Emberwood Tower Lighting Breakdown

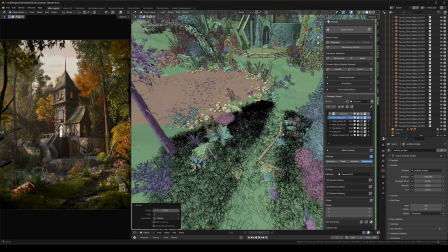And then also with the path, when I'm placing these assets around, I kind of leave the pathway relatively empty.
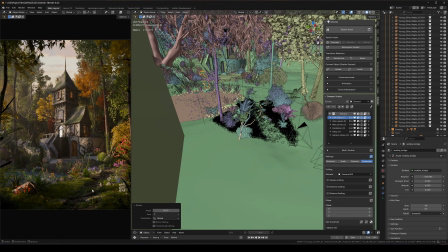I mean, there's like scattered assets like grass, the moss, logs and rocks and all that. But like the bigger assets like these weeds, the plants, the shrubs, I kind of leave this empty trail.
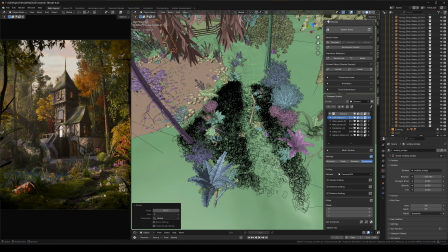And then I just surround those areas on the left and the right to leave this area open for the path up to the focal point.
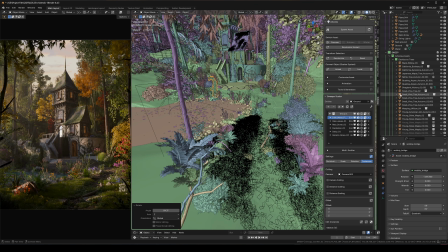And most of these are hand placed too. So the only assets that are scattered are, well, let me just do this real fast.
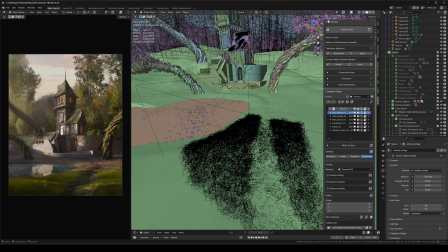Yeah, so these are the only assets that I scattered. So the grasses and ground scatter, and then not all of the trees, but about like 50% of the trees. So my method for this essentially is I will create my scatter systems,
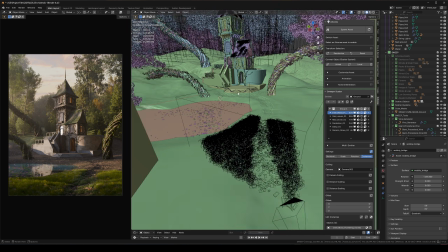and for like the bigger assets, especially trees, I'll make the density less than I actually want.
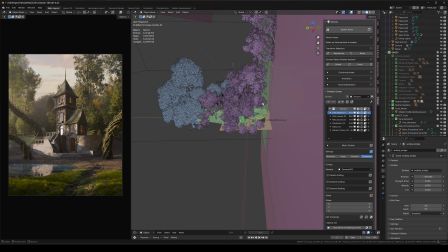I'll just kind of do like 70% of the density that I need. Find a seed that works, not necessarily perfect, but good enough. And then I'll just fill in the empty spots with hand-placed trees and, shrubs and whatever I need to fill that area.
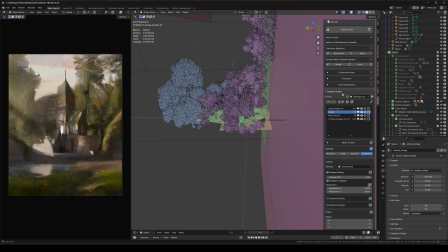And the reason I like to do this is just because like messing around with seeds can take a while to get the exact one that you want. Like you can very easily get seeds that look good and perfect. It's just that I like to kind of spend more time hand placing and getting the exact placement that I need for my scene.
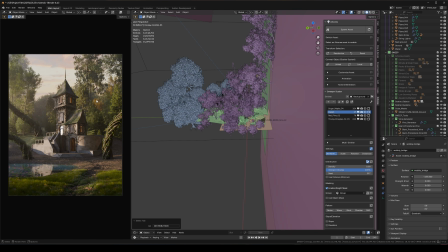Like I can just, rotate, scale up, duplicate, do whatever I need with the hand place assets and get the exact look much more easily and much more quickly than if I'm just messing with seeds for like multiple hours straight. So yeah,
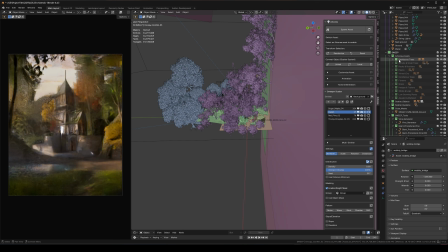I kind of just get like the base set up with a scatter system. And then I go through and start hand placing the rest of the trees in the areas to fill in those gaps. And then here's the conifer trees. So yeah, there's that. And then all of the other hand placed assets.
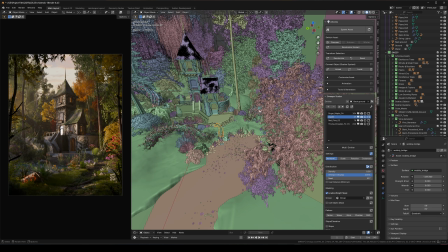And with detailing, it's really just kind of like looking at the scene, trying to figure out what feels empty, what it needs.
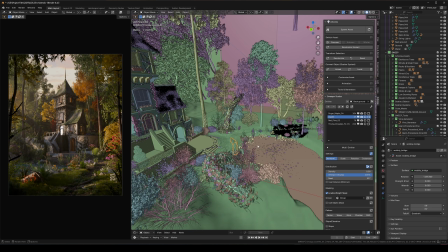And you're just really importing assets, moving them around. If it doesn't work in a certain area, try somewhere else. If it just doesn't work, then try a different asset. One more thing too is the colors.
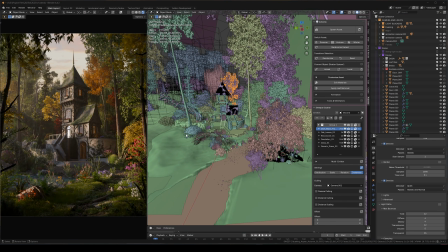So for this one, I was trying to go somewhat fall-like. Like if I open up the final render, I was trying to go for this very like warm, kind of orangish feeling. So I wanted to have a lot of like yellows, oranges, and reds, but I also still wanted to keep a lot of green as well mixed in. I didn't want to just be strictly red, yellow, and orange. So for this, I just basically used Arborea's material controls.
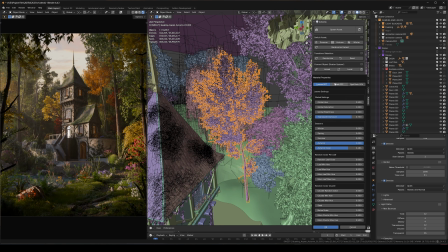So for like this one right here, I just selected my asset, go into edit materials, and then I have these autumn settings. So this slider just goes between red, orange, and yellows. So if I go over here, you can make it yellow. Farther to the left, makes it more red.
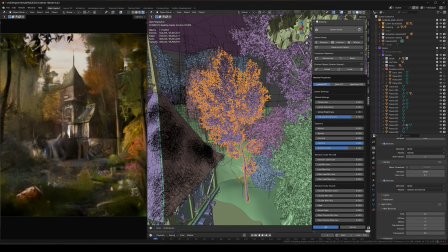And then also, depending on what color you're going for, you can mess with the brightness, make it darker, make it more bright, or mess with like the saturation, all of that. Or you can also just turn off the autumn slider, turn it back to green, and mess with, even more colors as well.
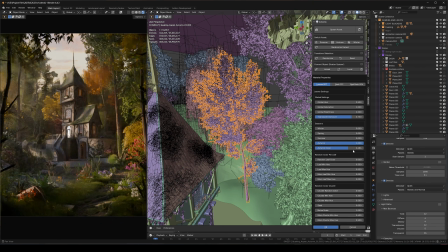But for this, the autumn kind of like yellowish orange was really good for this one.
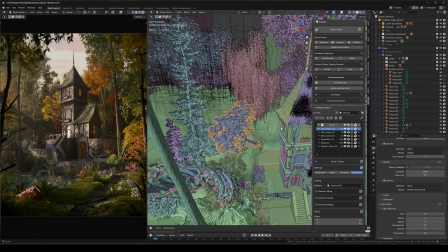And then this one over here, oh yeah, this one was already an autumn asset.
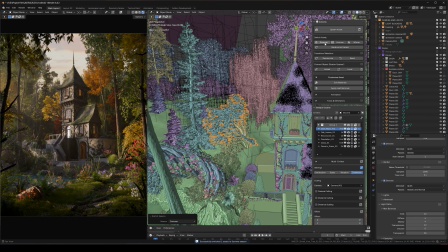So I also have the season slider. So the default one is summer. So it looks like this, it's green. And without the color there, it just kind of, I don't know, I feel like it's just too big of a wall of green. I felt like having some sort of separation of color behind the house looked really good.
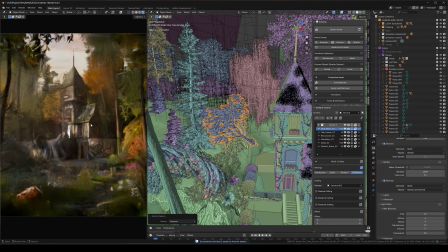So I chose the autumn variation of this. And I just think that just pushes the house forward a lot more. So just like, it kind of pushes the forest farther back and the house more up front, just because we have that kind of separation behind the house.
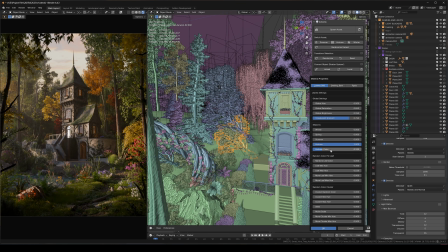Same thing here, I think. Okay, yeah, this one's using the autumn color. It's a lot farther to the left, so it's darker red. I lowered the brightness and the saturation quite a bit. So as you can see right here, it's like this very deep kind of dark red. And I duplicated this a few times around here.